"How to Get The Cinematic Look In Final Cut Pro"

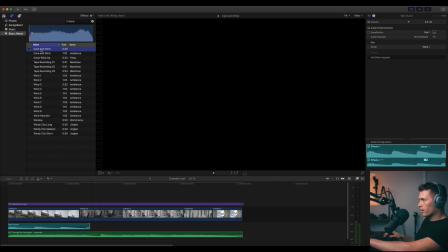(8:17)
I think a wind I quite like is the cave wind here. So I'll drop that in too.
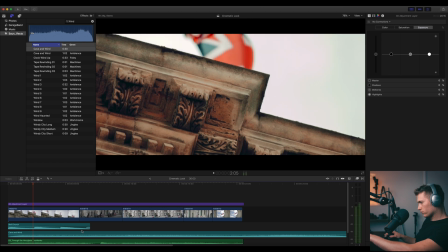Let's put that there. Let's make that fade out. Okay, I just dropped in some other clips. So this one, for example, and what I want to do is
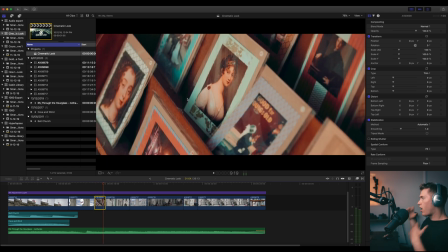(8:46)
make it that your eye is drawn to the middle of the image there. I'm just gonna come up here, hit color board, and I'm gonna hit mask and keep the mask right in the middle there.
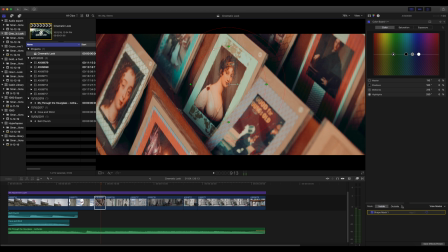(8:59)
I'm gonna have it affecting the outside of the circle,
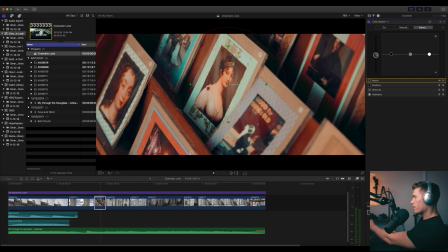(9:03)
and I just want to drop the exposure a little, and that's just gonna keep our eye right in on the subject.
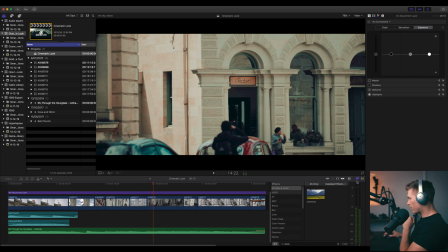(9:10)
And then maybe the last step is to add some sharpening and grain. So let's go grain filter on our adjustment clip. We have to change it to realistic grain. Let's drop it all the way down.
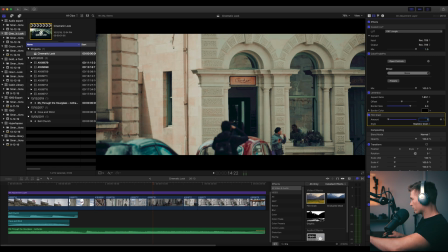(9:26)
Let's just go with 5. We definitely want sharpening, but we will drop it a lot to say 0.7.
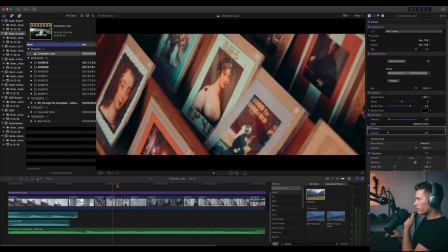(9:39)
and then just for the colors of this, I want to go for a really warm look.
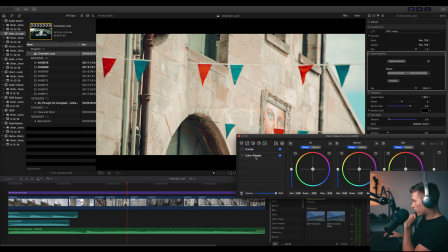(9:45)
So I'm going to come back into color finale, come in with color wheels, and I'm just going to add some more yellows and oranges to the highlights.
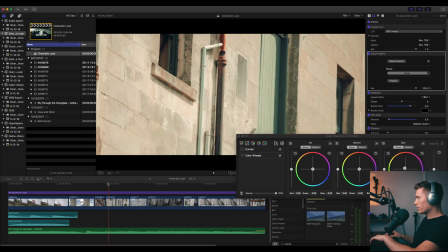(9:55)
Now we'll just see how that looks.
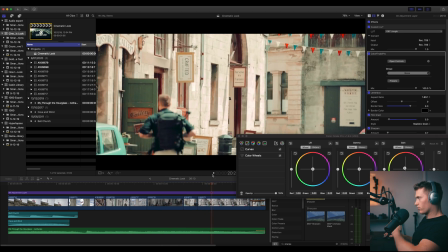(9:57)
And I just think that gives a much richer vibe to the colors that we're already trying to achieve. And yeah, that's it guys. Let's see how this one looks.